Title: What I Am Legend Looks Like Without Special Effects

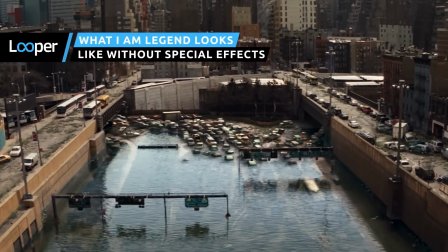Puppetry, green screen trickery, and a fake version of an unmistakably recognizable metropolis?
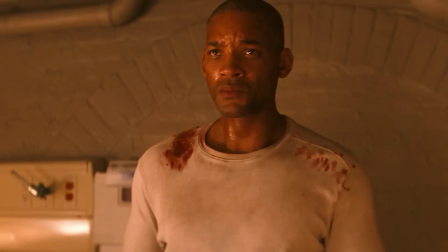This is how I Am Legend was transformed by its special effects.
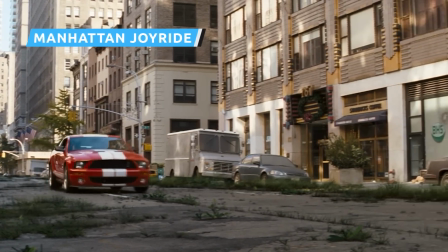In an early sequence, Dr. Robert Neville takes a joyride in his Mustang through the wreckage of the city.
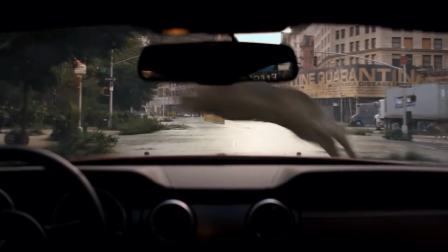The former metropolis of New York City is now wide open country.
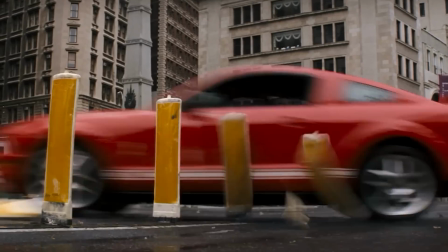This section culminates with a stunt in which Neville swerves to avoid some deer crossing the road.
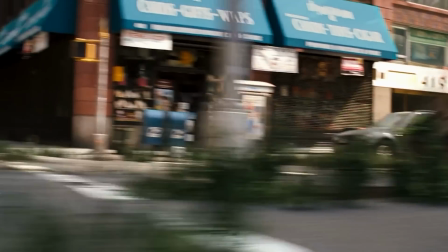According to the behind-the-scenes footage, this proved to be one of the most complicated scenes to produce.
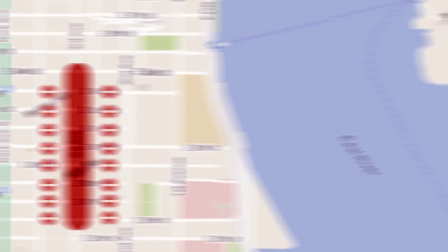First, it required clearing large sections of Manhattan. Then, in order to capture Will Smith in the shots without relying on a blue screen,
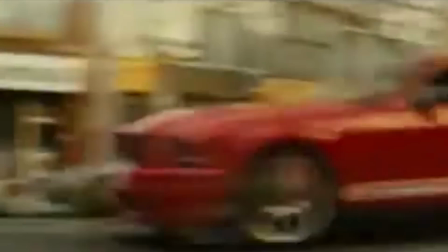the filmmakers used an at-the-time technologically advanced setup that involved a stunt driver controlling the car from an attached pod with the actor in the front seat.
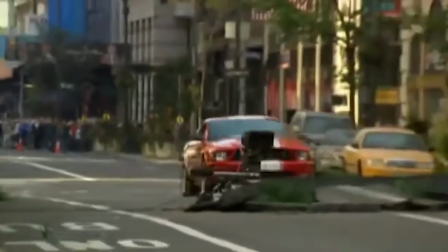This then required heavy CGI work to remove the equipment planted on the car, which is to say nothing of all the other VFX needed to transfer this sequence into the world of I Am Legend.
It's definitely advancing technologically.
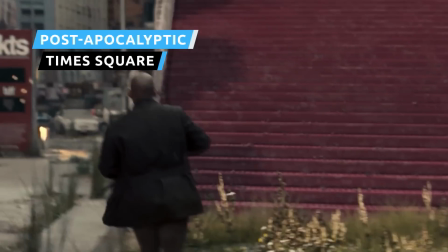Entering Times Square in I Am Legend marks the moment when viewers really feel the scope of the damage that the virus has caused.
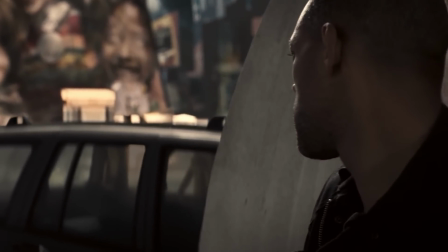The busiest part of the city that never sleeps looks utterly abandoned, which sets the stage for everything else to come.
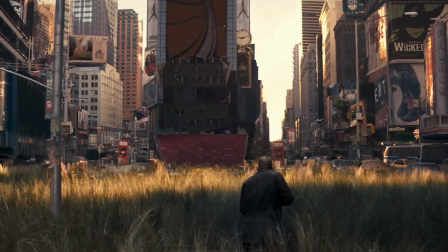When Neville creeps through the grass while approaching the overgrown post-urban space, we get to see the time capsule created by the apocalypse.
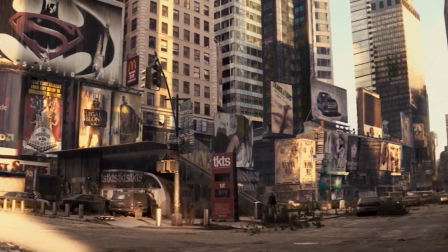Despite shooting in New York City for a good portion of the production, the I Am Legend team couldn't actually clear the real Times Square for these sequences.
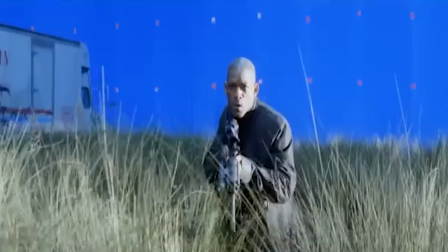So they were shot instead on a soundstage, which allowed for a controlled environment.
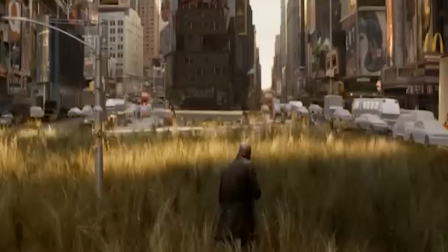Practical effects and props brought the tall grass and some cars to life, while the team relied on digital effects for everything else.
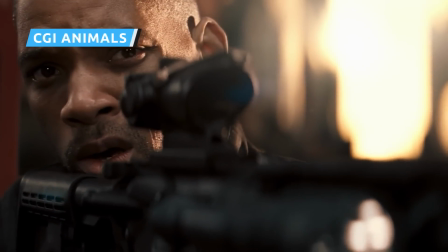One of the most noticeable bits of visual rendering in I Am Legend is undoubtedly the animals.
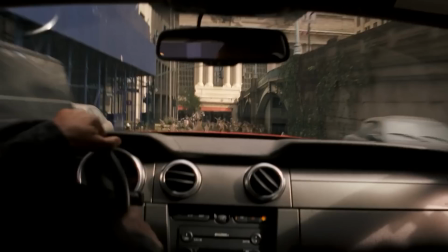Even though humanity is all but wiped out, a number of other creatures continue to live in nature.
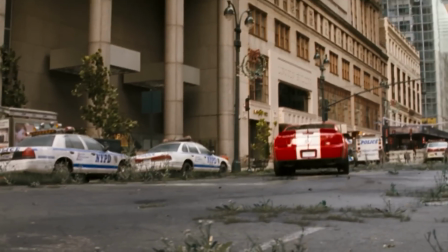The deer in particular look like CGI creations, and that's because they are.
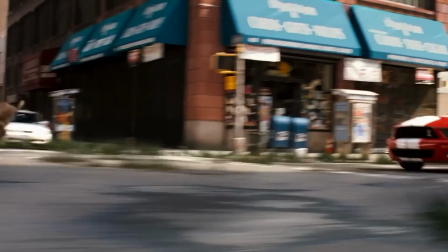In one early sequence, we see them running together in a large herd, which tends to really accentuate the sense of the uncanny valley.
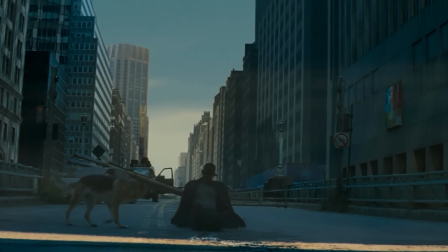The one exception to this rule is Neville's dog Sam, played by canine actors Abby and Kona.
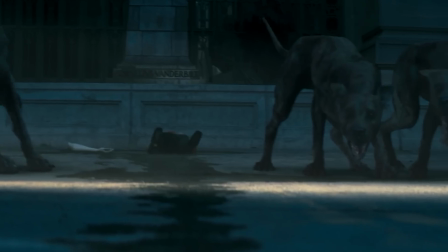The rest of the movie's infected dogs were added in digitally,
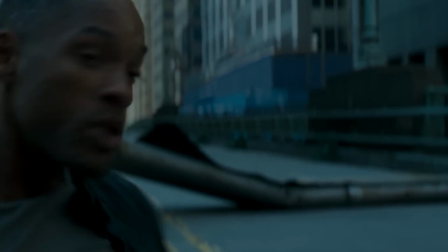although for scenes where Will Smith interacted with them, a puppet helped elicit a physical reaction from the actor.
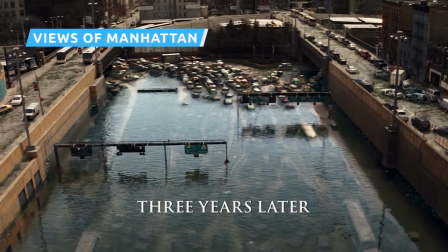You know I don't like surprises.
In the opening shots of I Am Legend, director Francis Lawrence treats us to a bird's-eye view of Manhattan.
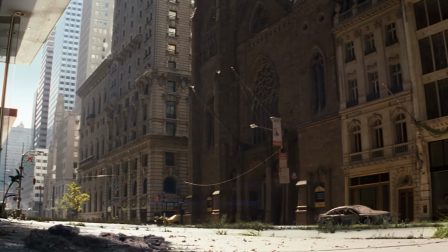This represents just one of the many establishing moments that help illustrate the decay and breakdown of the world since the viral outbreak 3 years earlier.
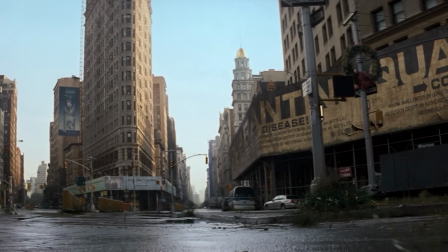VFX artists handled pretty much all of that hard work. In total, Sony Pictures Imageworks delivered more than 800 visual effects shots.
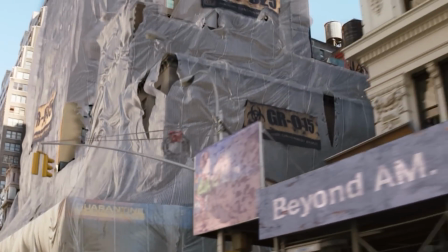In order to make Manhattan appear convincingly lifeless and worn, the VFX team added broken windows,
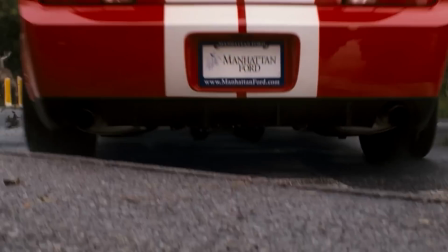collapsed rubble, and overgrown plants to exterior shots of the city.
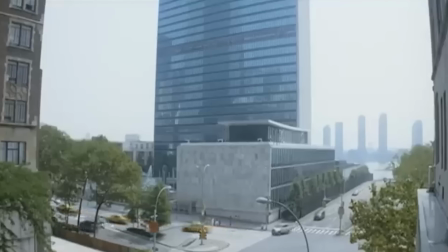All signs of life in the original shots needed to be taken out, including cars,
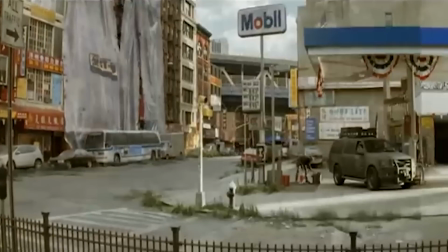pedestrians, birds, and pretty much whatever else you can think of.
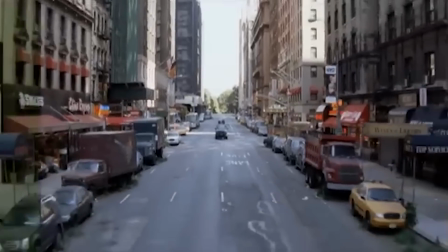So much intricate movie magic was required to clean or dirty up the frames.
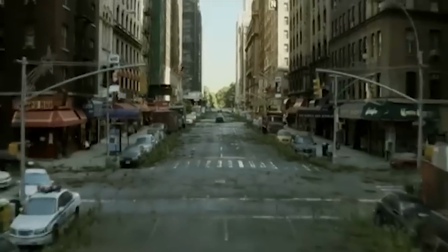Vegetation was added as it spread out over the street.
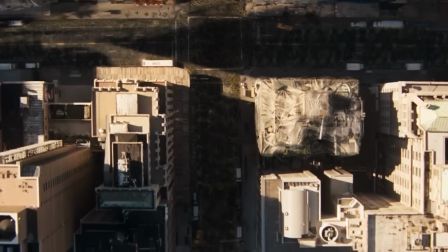These effects combine with the darker and moodier color palette to complete an image that feels completely different from what the camera initially captured.
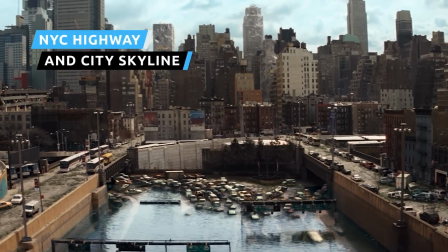Here's another remarkable CGI shot from the establishing sequences.
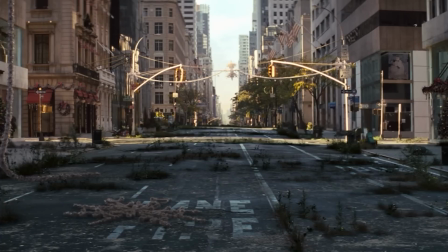It presents footage of a dilapidated NYC in the form of a full highway and skyline of the entire city.
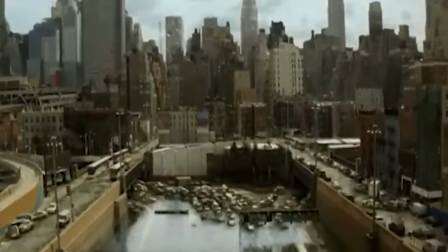To get the end product right, dozens of moving cars and vehicles were removed from the original shot.
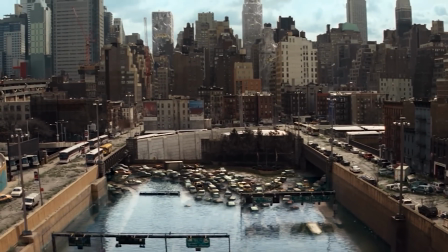What began as a regular look at a busy city skyline was completely transformed into an abandoned highway.
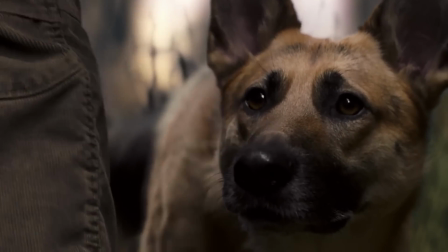Even better, a pile of junk cars eventually took up the space that was once used to travel, and the whole street was flooded to make it completely unusable.
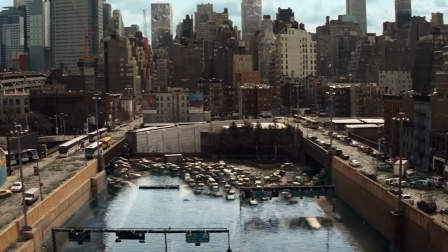This image serves as a reminder of the chaos of the night of the outbreak and how humanity destroyed itself.